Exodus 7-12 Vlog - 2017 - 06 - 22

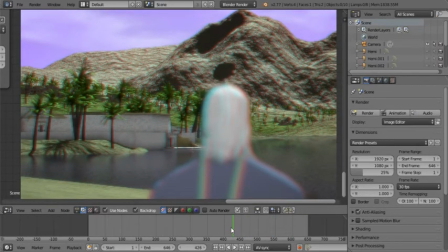[16:32]
I wanted that kind of feeling where this is a big thing that's about to take place. You know, this is very big. This is very, it's got a grand scale to it. That's what the goal was here.
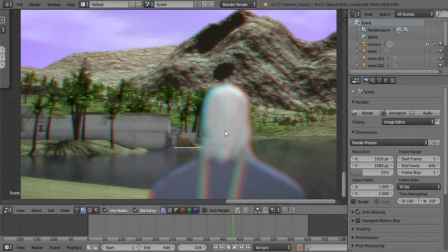[16:49]
And the goal with blurring Moses was so that you won't focus on him, but that you would be forced to focus on the palace and the mountains and the scenery.
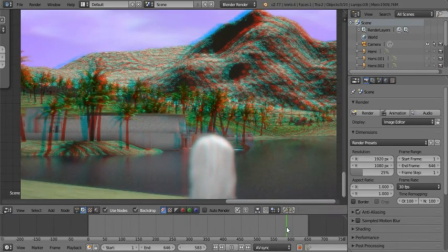[16:57]
And as the scenery shifts, you can see that the palace comes more into view as well.
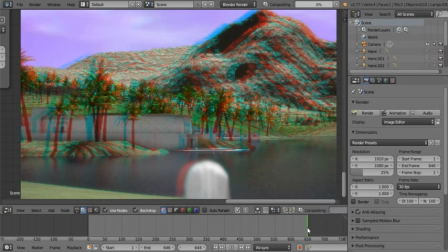[17:02]
Now this will shift a lot more in the next almost say 350 frames. Got us quite a long thing to say here. So these first two shots amount to approximately a minute or so in terms of footage.
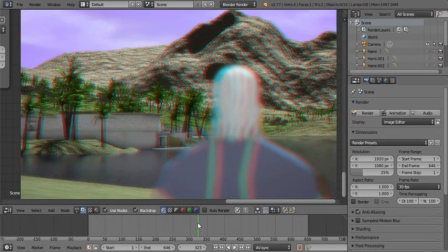[17:24]
But I didn't want to have a lot going on so that you actually can listen while still enjoying something meaningful.
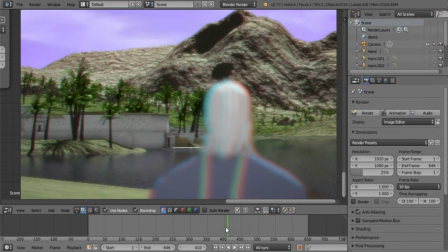[17:33]
So there's a lot of thought that goes into this. I'm not saying that everything that you're going to try is going to be successful in that sense. I'm just saying that that was the goal.
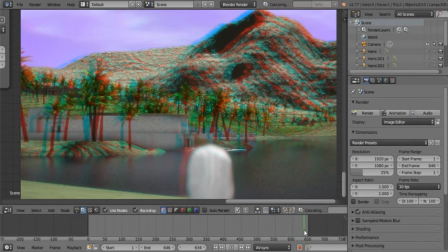[17:47]
So you can see that there's a very clear shift in the depth used.
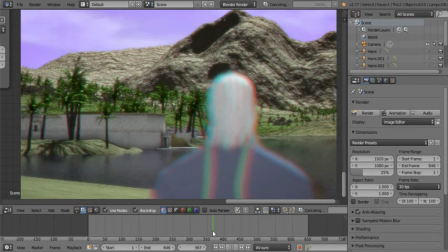[17:52]
So I still need to check that all the depth information, all that kind of stuff is correct.
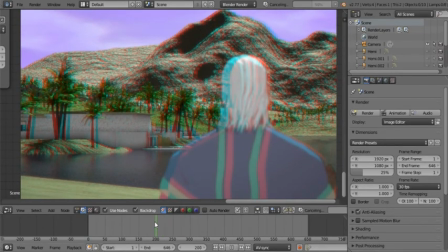[17:58]
I would really hate to re-render this because I did check it.
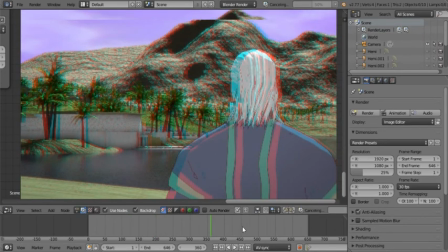[18:03]
I went like this, you know, this frame, then this frame, and then this frame, and then that frame,
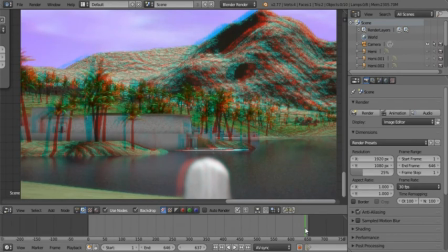[18:08]
to make sure that the shift is, number one, gradual, and number two, actually add something. So I'm looking forward to seeing this thing running smoothly. I don't want to create excess data on my computer because it just sucks up too much space.
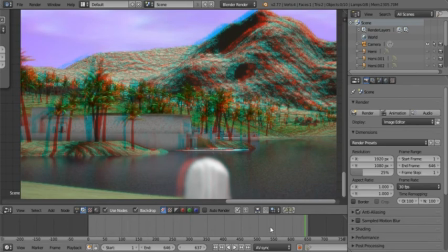[18:27]
When you have a project this size, you need all the space you can get. Even with a terabyte available, you still need all the space you can get.
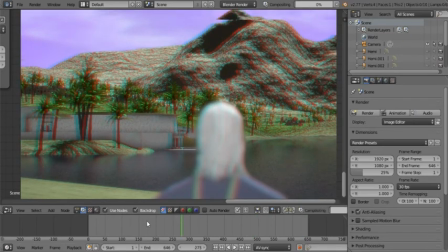[18:36]
So I'm really looking forward to this. This is going to be awesome.
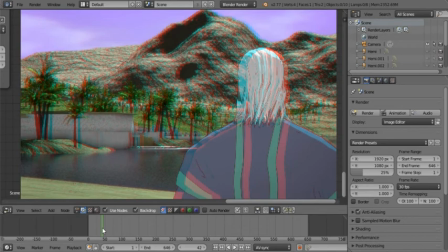[18:44]
And now I get to show you guys the first image, and that will be it for the week.
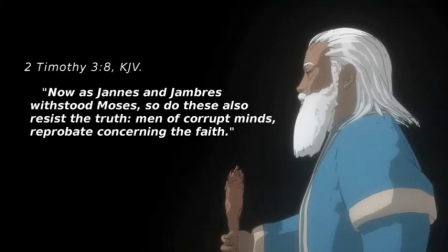[18:49]
Bam! Basically what was happening here was this frame was actually not, I think this one was the one that was rendering when I went to make this image, and I saw that his eyes were closed,
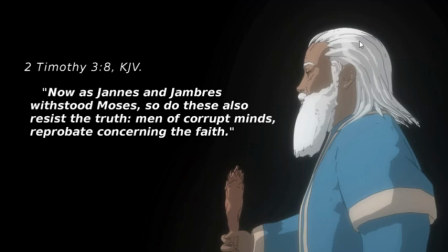[19:07]
and I was like, that is a perfect image. And I wanted to use the background in it, but unfortunately Moses is like almost square in the center. Slightly off to the right, but not quite far enough to add something like this. And I totally know that this was God's idea,
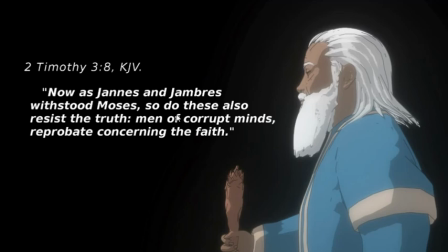[19:25]
but I just saw him on a black background with this glowy type mistiness around him, and I was like, that is perfect. And this was the verse that came to mind. So I already wrote a post about these two magicians that
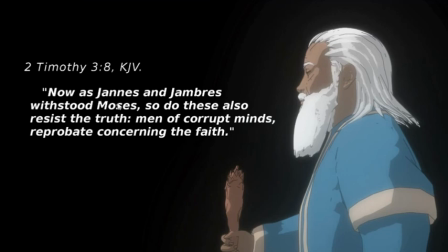[19:46]
withstood Moses, but I will link to that in the description below if you guys are interested in go and finding out a little bit more about who they were and all that kind of stuff.
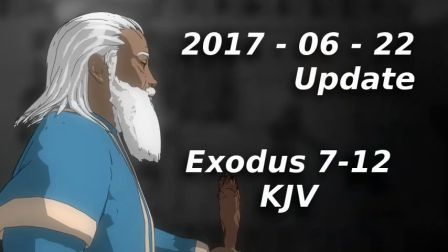[19:57]
So that is it for this week. I hope you guys enjoyed this. Have a great one, and God bless you.